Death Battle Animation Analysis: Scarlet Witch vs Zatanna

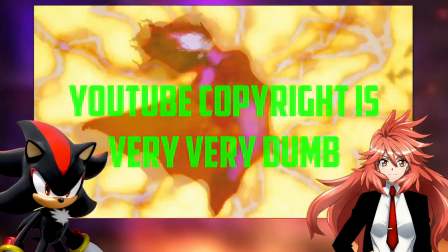[12:27]
she just loses it and I wanna say that voice acting
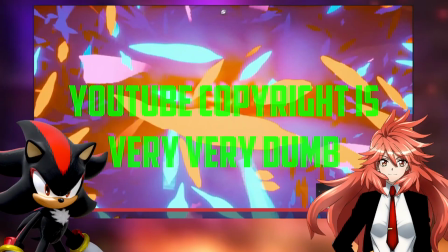[12:33]
when she screams there that is so impressive like listen to that
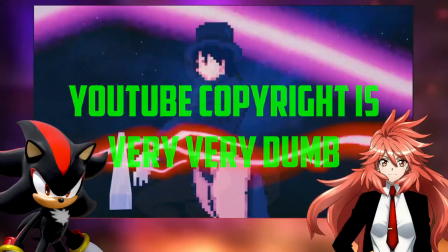[12:42]
it sounds guttural It goes on for quite a bit, and that's really impressive.
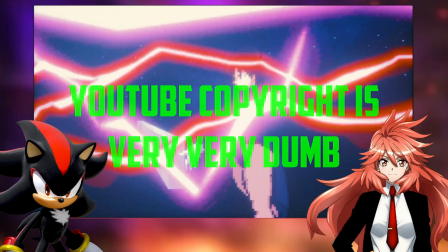[12:49]
I really like that.
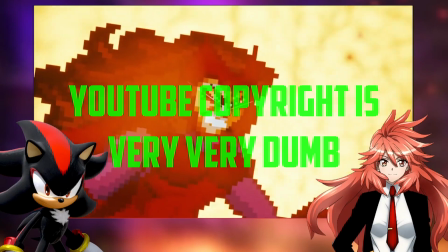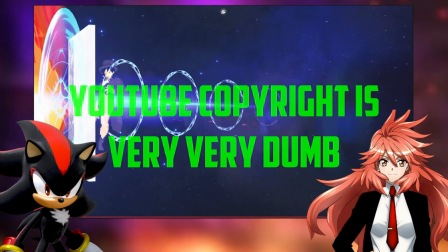[13:02]
Like, she followed that scream with another really good vocal performance. Like, Mwanda's voice actors for this is really good, as is Zatanna's. The vocal performances in this episode are fantastic. Like, it shows, like, desperation mixed with anger. Like, I'm done. I don't care. Yeah, like, the anger, like, anger, desperation,
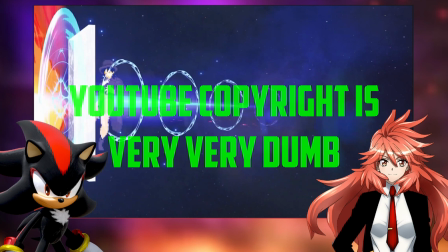[13:21]
as well as, like, a slight slip of anger. picture of sanity it's it's it's really well impressive how like actors can portray so many like different emotions and themes through just one sentence oh definitely major props like just voice actors in general yeah and once she
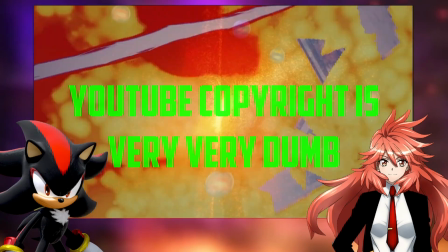[13:38]
says no more sound the after this if you another attention to detail
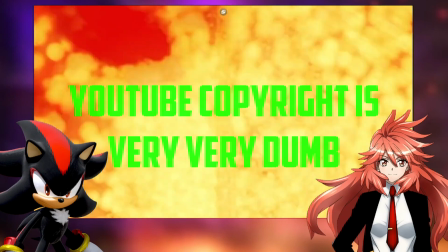[13:44]
there is no more actual like sound playing there in the when i extended
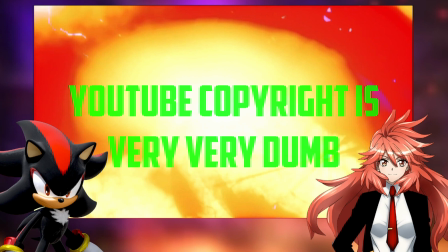[13:50]
the music track there's uh actual audio it doesn't like silence completely it's like the you know the term sound of silence it has the audio i think it's like a hollow like a hollow sound to it to imitate the silence yeah
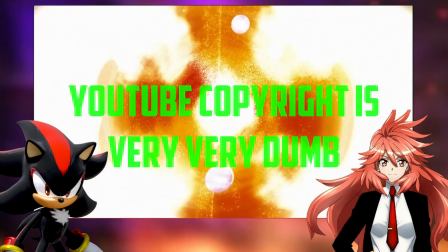[14:11]
i think i think i get what you mean yeah and wanda as she says no more sound you literally
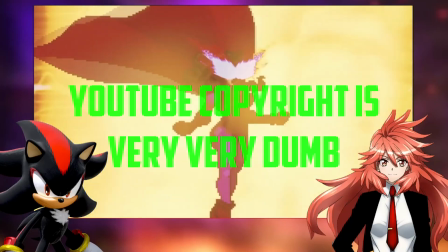[14:17]
we barely hear anything else which is really well done i imagine that was also like really nice for the
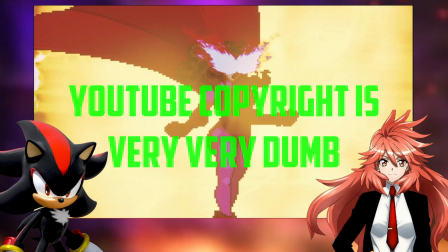[14:24]
audio mixers too they got like a couple of seconds of the break
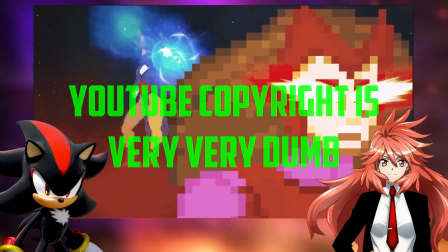[14:33]
a disappearing act was the first thing that ever taught me i also
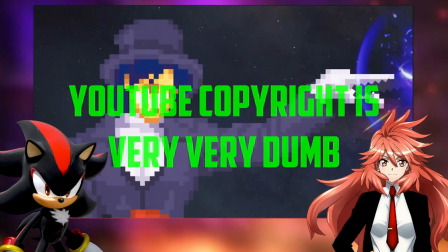[14:38]
really like also how the sense that she just uh uh Zatanna uh making sound despite Wanda saying no more sound it just shows like how she just noped that in a way and also they I don't know if it was intentional and you know what knowing knowing the rooster teeth and they're like writing I'm
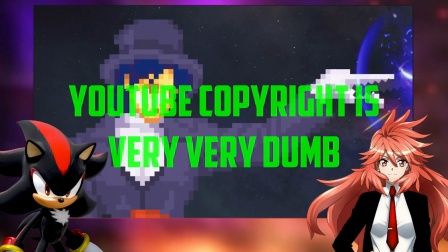[14:57]
pretty sure they absolutely wrote the line on purpose it sounds like it's a dad abandoning joke oh oh yeah just like her turning wanda's insult on its head yeah that's a good turn of phrase
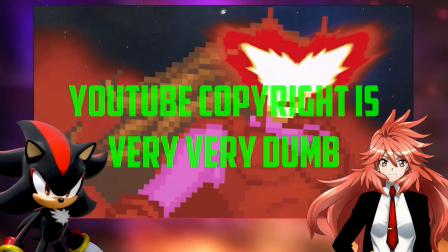[15:14]
unintentional uh dad abandoning joke but yeah i think that's you just looking too deep into things also i want to find another detail here is like the intensity of the energy in her eyes if you notice now
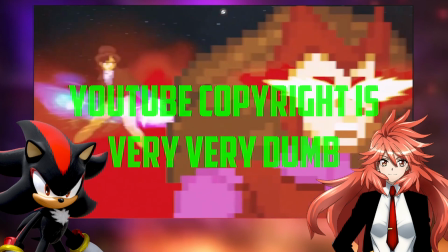[15:28]
they're wider but after this they narrow because to reflect like her eyes
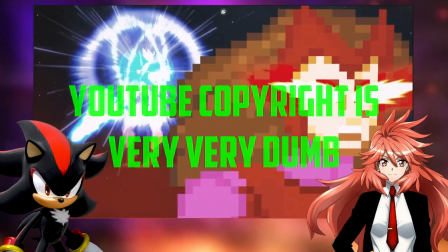[15:35] oh yeah yeah was the first thing dad ever taught me and for my final trick
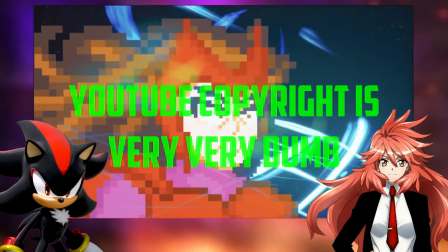[15:46]
no more witches i really like this effect that's whole yeah this whole like death scene is really well animated yeah and also i really like how uh them after uh zatanna says no
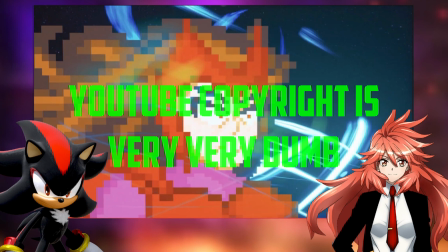[16:02]
more witches the flames and wand's eyes are gone and like you can see just how she writes how screwed she is here and
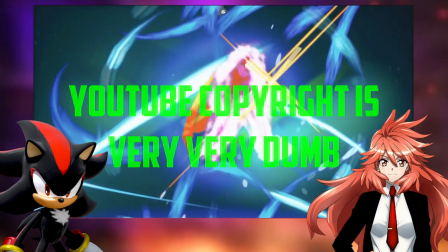[16:13]
i should have gone to therapy it
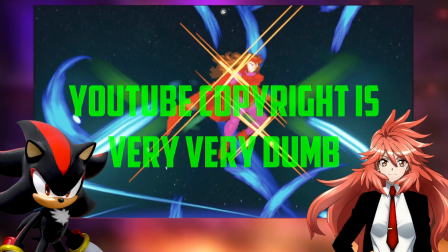[16:18]
sounds slowly coming back in yeah like the first part of wood box when it hits her it's kind of sounds muted but it slowly grows stronger